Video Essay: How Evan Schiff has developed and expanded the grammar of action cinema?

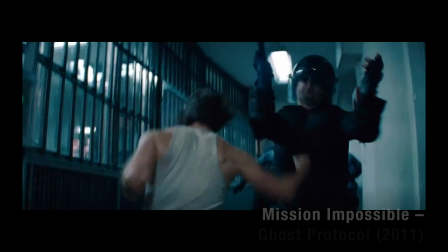Even Schiff has editing credits ranging from being an assistant editor for Rambo
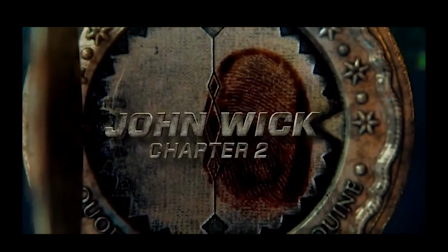and Mission Impossible Ghost Protocol to more recently
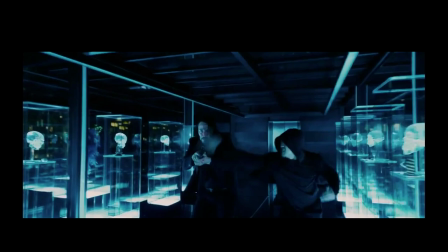being the lead editor for John Wick Chapter 2 and 3 where he created an editing style that has now become synonymous with the Wick franchise.
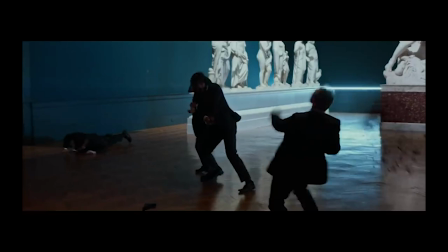This video essay will analyse how Schiff's work experience on action sequences has developed and expanded the grammar of action cinema.
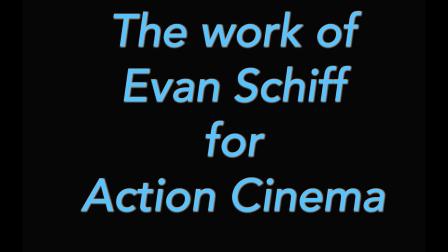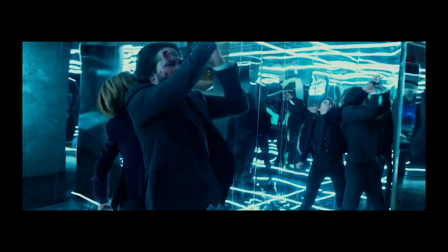To determine how Schiff's editing is different for John Wick compared to his other movies we need to explore how he usually edits action sequences.
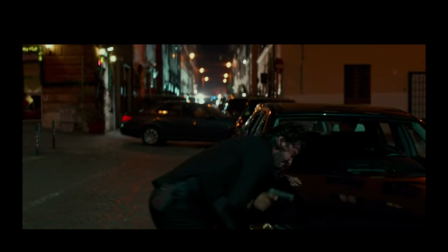An editor is always looking at a way to hide a cut to make it less visible to the audience.
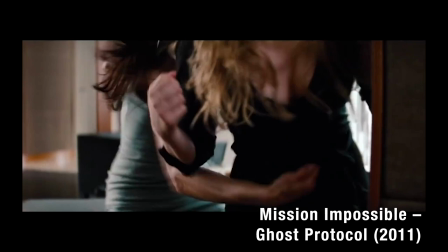One way to hide a cut is in the middle of action. Take this scene from Mission Impossible 4 with Schiff with the editor on.
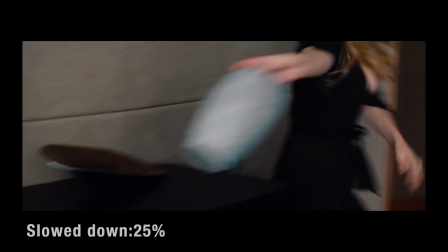There are three cuts in the swing of the arm with the footage being sped up to higher the three cuts one two
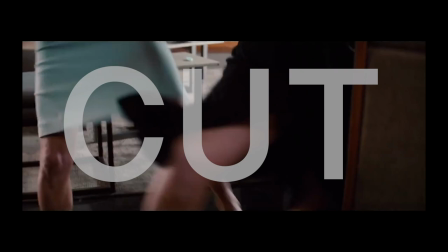three this continues as the fight scene progresses with cuts being made during the leg kick
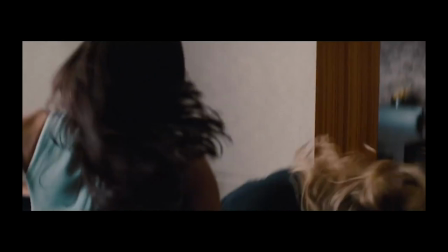and punch the stomach similarly
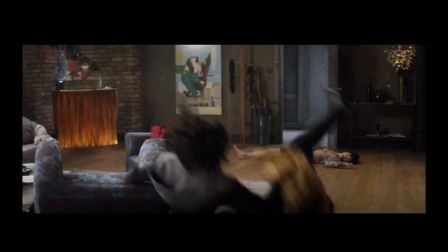this fight scene from everly which shift was the editor on as three cuts,
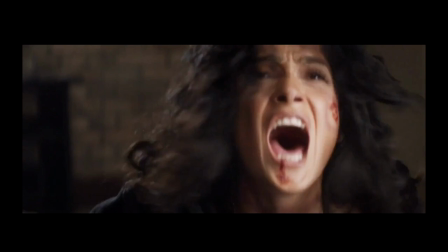the swing of the arm, the kick and the character rolling over.
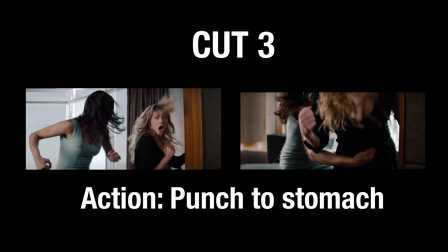These action films that Shift has edited shows an action sequence would cut in the middle of action allowing a new cut to take place.
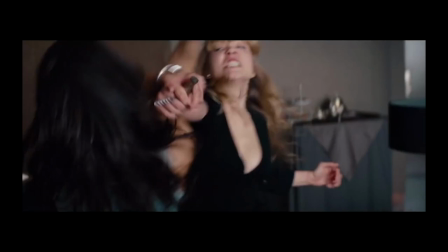This allows for a seamless transition between two consecutive shots resulting in continuous action for the audience,
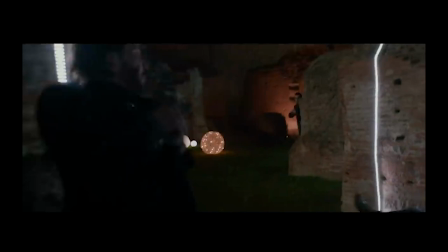especially during the fight scenes and no actual physical contact is being made.
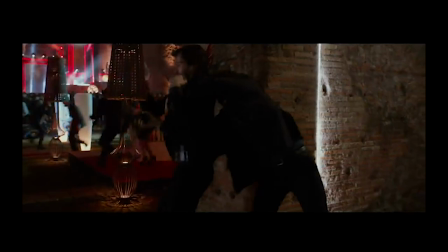However, Schiff is not rewriting the rules of action cinema with his editing, but he has a style that is unique to the Wick franchise.
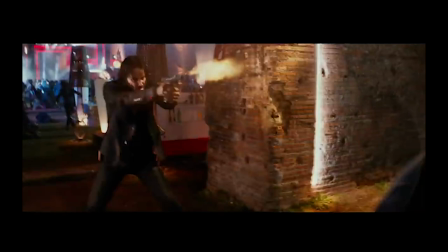For John Wick,
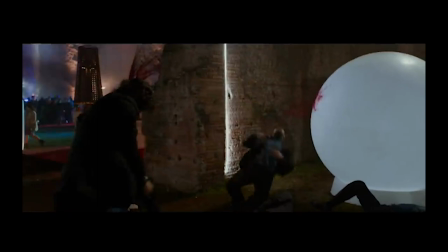they have taken a lot of grammar of editing and production from Hong Kong action cinema and applied it to Western action cinema.
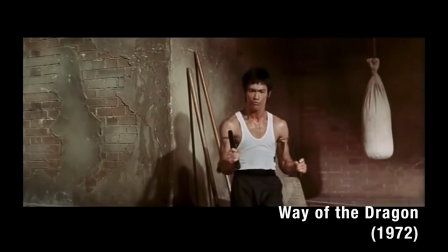To see the influence of the John Wick franchise, we can look at some action scenes from Hong Kong and Asian cinema.
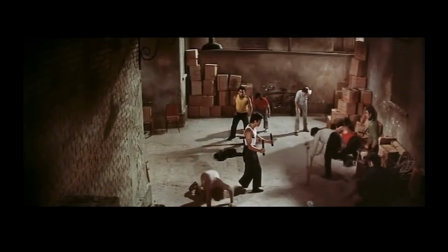The first scene is from Way of the Dragon. This scene stays in a static wide shot to allow the audience to see the fight geography from Bruce Lee.
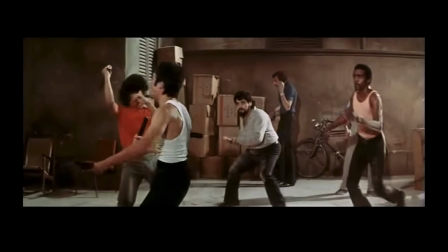It links back to the classic 1970s Kung Fu films where the star performs their own stunts,
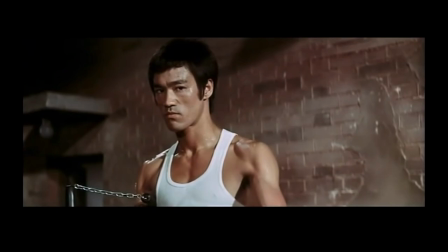meaning there are minimal cuts allowing the audience to focus on the action.
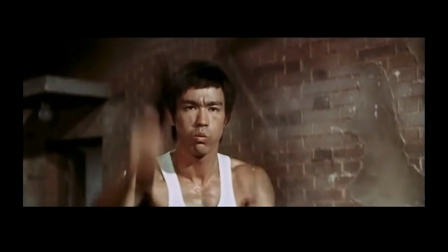There are double taps applied to the frames, which is common in the editing for Hong Kong action cinema,
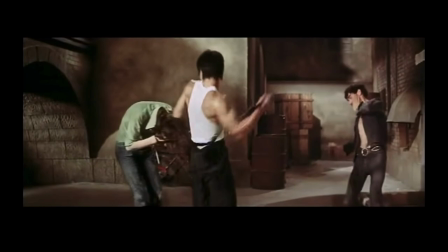making the movement of the weapons faster to highlight to the audience that Lee's ability is superior than his opponent.
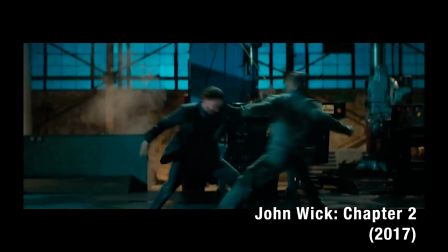This influence is evident in the opening of John Wick 2.
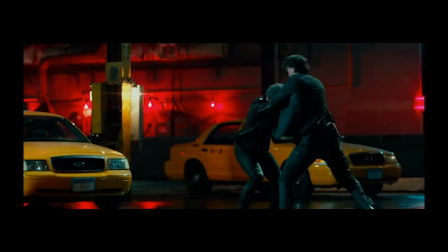Schiff said he was not trying to hide anything by cutting, thus he mostly stayed in a wide shot, showing the whole fight choreography.
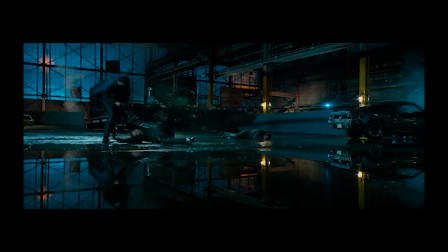This is unlike in other action films where rapid cuts are used to sell the illusion that actors are solely responsible during the fight scene.
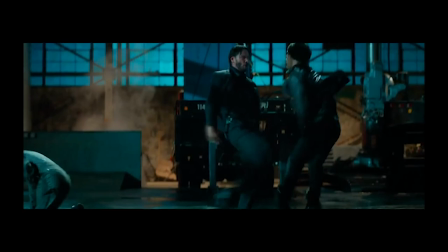Shift does use a few cuts to show the different camera angles to heighten the pace thus creating tension during the fight scene.
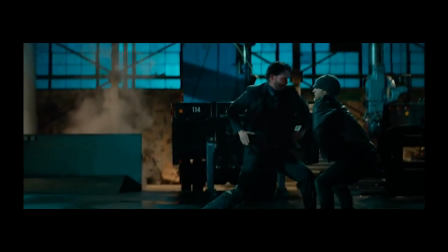For example when Reed turns to face his opponent, when he throws punches and when he throws his opponent to the ground.
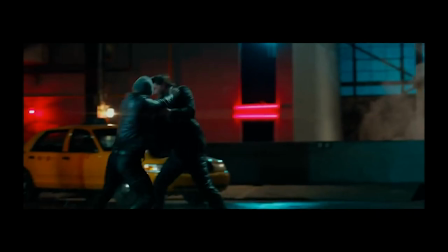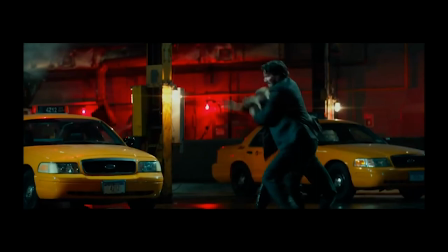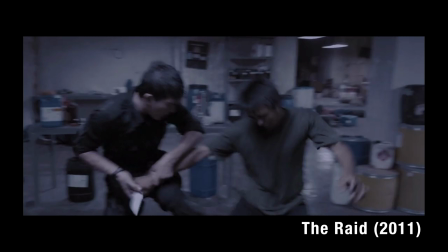Another action film that has influenced the Wick franchise is The Raid.
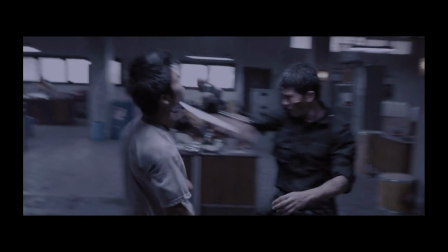An example is the fight scene which uses double taps to create faster pace for the action scene.
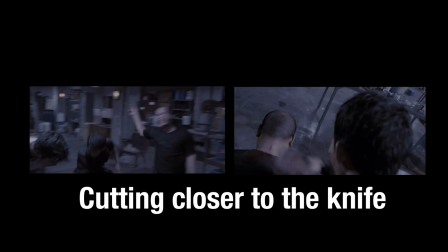Therefore, when the footage is slowed down, it is easy to see the choreography for the fight.